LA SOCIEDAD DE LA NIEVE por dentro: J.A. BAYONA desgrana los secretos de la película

Como se habían rodado tantos accidentes de avión,
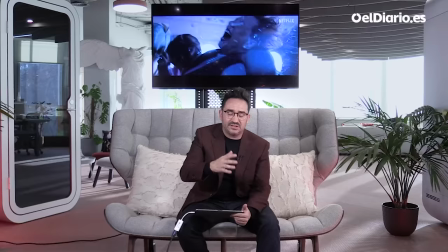[3:54]
lo normal es siempre pensar, va a ver cómo lo enfocamos, que sea diferente, y al final dije, mira, vamos a entrevistar a los supervivientes, vamos a sacar todo lo que pasó, vamos a intentar hacerlo de la manera más acertada, y luego lo que creo que es el secreto de la escena es el estar con ellos, el poner la cámara lo menos posible fuera y un trabajo soberbio, que es donde la secuencia se dispara, que es de sonido.
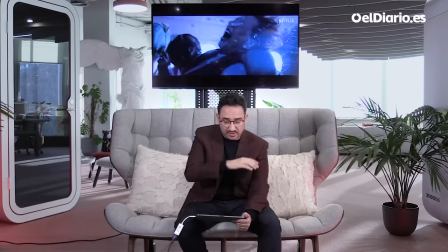[4:16]
Había que jugar mucho con los motores, crea una especie de crescendo, no hay música y entonces se utiliza el sonido como una música, utiliza el sonido de los motores como una especie de clima que va subiendo.
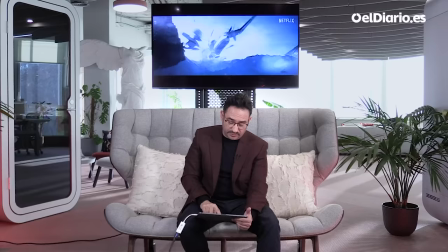[4:28]
Es muy interesante la explosión, no hubo fuego por la presión, no hubo fuego y entonces se crea un efecto muy interesante de sonido.
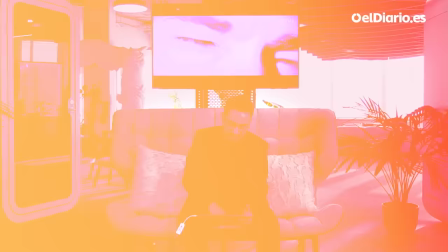[4:37]
Este momento en el que el avión se rompe pero no se oye. Pero bueno, son secuencias muy técnicas y que el planteamiento básico fue estar muy cerca de ellos para que el espectador tenga un poco la sensación de estar con ellos.
Es solo carne. Es gente que queremos, Arturo. ¿Y cómo se corta un cuerpo? ¿Y quién sería capaz de hacerlo?
Esta secuencia, que la conocemos todos como la 82, porque la tenemos muy clara, muy localizada,
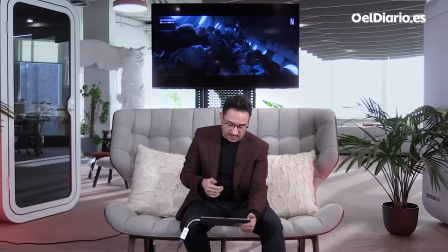[5:08]
es una secuencia que se habla en abierto, por primera vez, delante de todo el grupo, de utilizar los cuerpos como alimento. Hay como una sensación durante la película de que es algo que se va gestando de manera... en voz baja, a base de pequeñas frases dichas en pequeños grupos. Entonces era una secuencia muy importante, yo creo que habíamos tenido claro el contexto de los chicos, de donde venían, que son estudiantes,
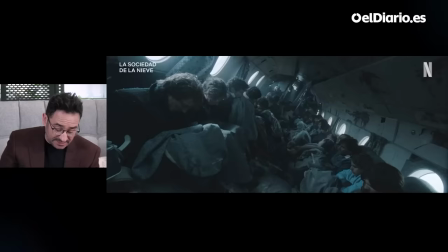[5:34]
y entonces en base a las conversaciones con los supervivientes fue un trabajo de descifrar y de resumir en una sola escena todo lo que había pasado a lo largo de dos
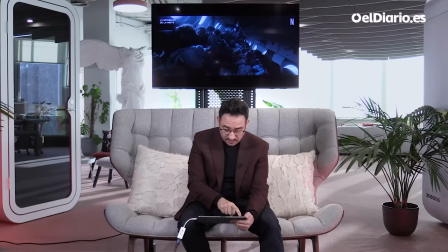[5:43]
o tres días. Este era, fijaos, el panorama cada día a las 8 de la mañana, un plano con 29 personas. Entonces estén a 29 personas maquilladas, vestidas, con un maquillaje y un vestuario muy particular, desde las 8 de la mañana.
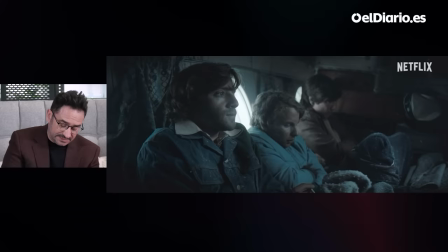[5:59]
Era extremadamente complejo y sobre todo porque el set no era un lugar cercano. Entonces esta escena se escribió durante mucho tiempo y después se ensayó.
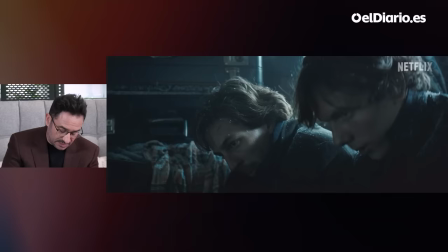[6:07]
Y es a partir de las conversaciones de los Strauts, que son tres, tenemos a Fito, Daniel y Eduardo.
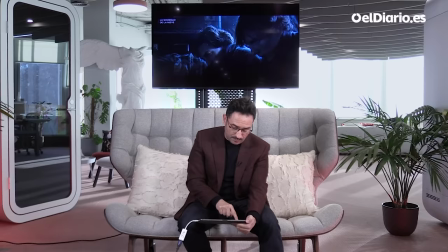[6:16]
Fito y Daniel son más mayores y ellos ya ven que la solución pasa porque si hay que aguantar hay que comer y si hay que comer la única comida que hay son los cuerpos. Entonces ellos tienen esta mirada cómplice con Eduardo que es el mejor amigo de Marcelo.
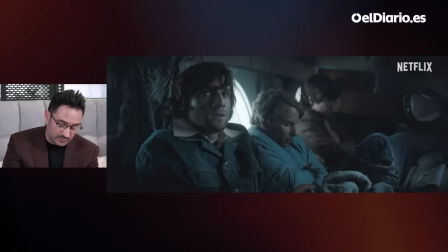[6:29]
Entonces aquí ya los estamos relacionando. La mirada nos lleva de los dos primos Strauch a Eduardo que mira a su mejor amigo, el capitán.
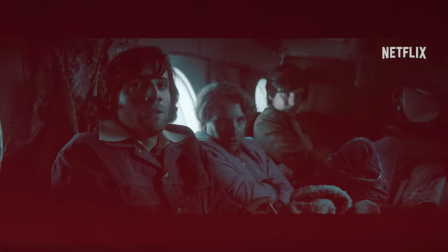[6:36]
Y ahí él es el que vocaliza por primera vez el tema.
Nos estamos muriendo de hambre.
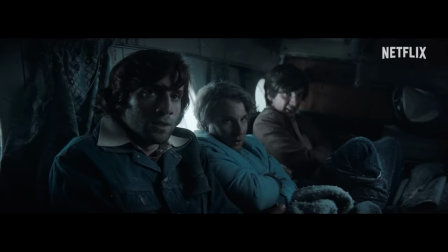[6:42] Nos estamos consumiendo. Siete días y siete noches sin comer.
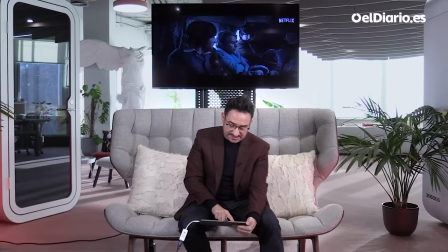[6:46]
Ahí entra Roberto Canessa, Roberto Canessa es de los más jóvenes, tiene 18 años, pero es un personaje cabezón, es un personaje muy testarudo, es el que siempre lo ves por ahí pululando con los más mayores y es el que rompe el tono de la escena. Aquí Fito hay un momento que él tiene que calmar a Roberto, porque Roberto está sacando el tono.
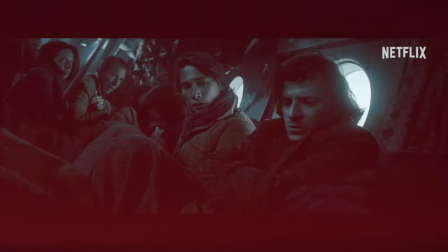[7:05]
Esto es una de las cosas que eran una de las constantes del grupo, el mantener la calma.
Fuera hay proteína, energía que necesitamos.
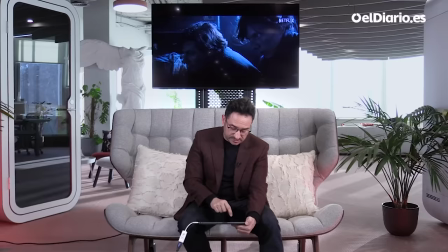[7:11] ¿Sabes lo que es una locura, Marcelo? ¿Seguir cómo estamos?
Roberto. y Fito Strauch es el gran mediador siempre. Era muy interesante que fue Nando, el que dijo afuera hay comida, le dijo yo me como al piloto y además había como una rabia contra el piloto porque el piloto es el que los había estrellado.
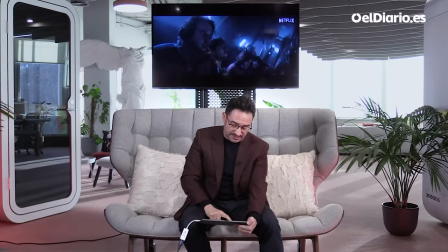[7:28]
Se crea esta dinámica del conflicto, por un lado de la impulsividad de Roberto,
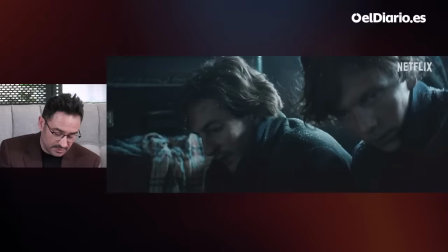[7:34]
la pasividad de Marcelo, que se niega a hacer eso,
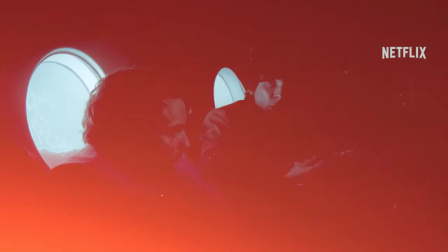[7:39]
y la mediación de Fito. y por el medio tenemos a Numa, que Numa es como el que coloca al espectador dentro de ese conflicto, es el narrador.
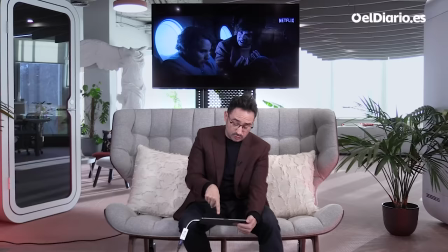[7:46] El cuerpo se seca como una planta, se seca el cerebro, no puedes pensar Marcelo.
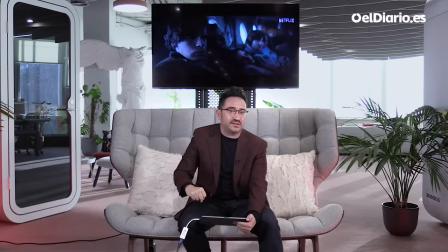[7:51]
Él aquí empieza a hablar como estudiante de medicina, él llevaba un año en medicina y tenía 18 años, imagínate, y eso lo convierte en el médico, entre comillas, del grupo.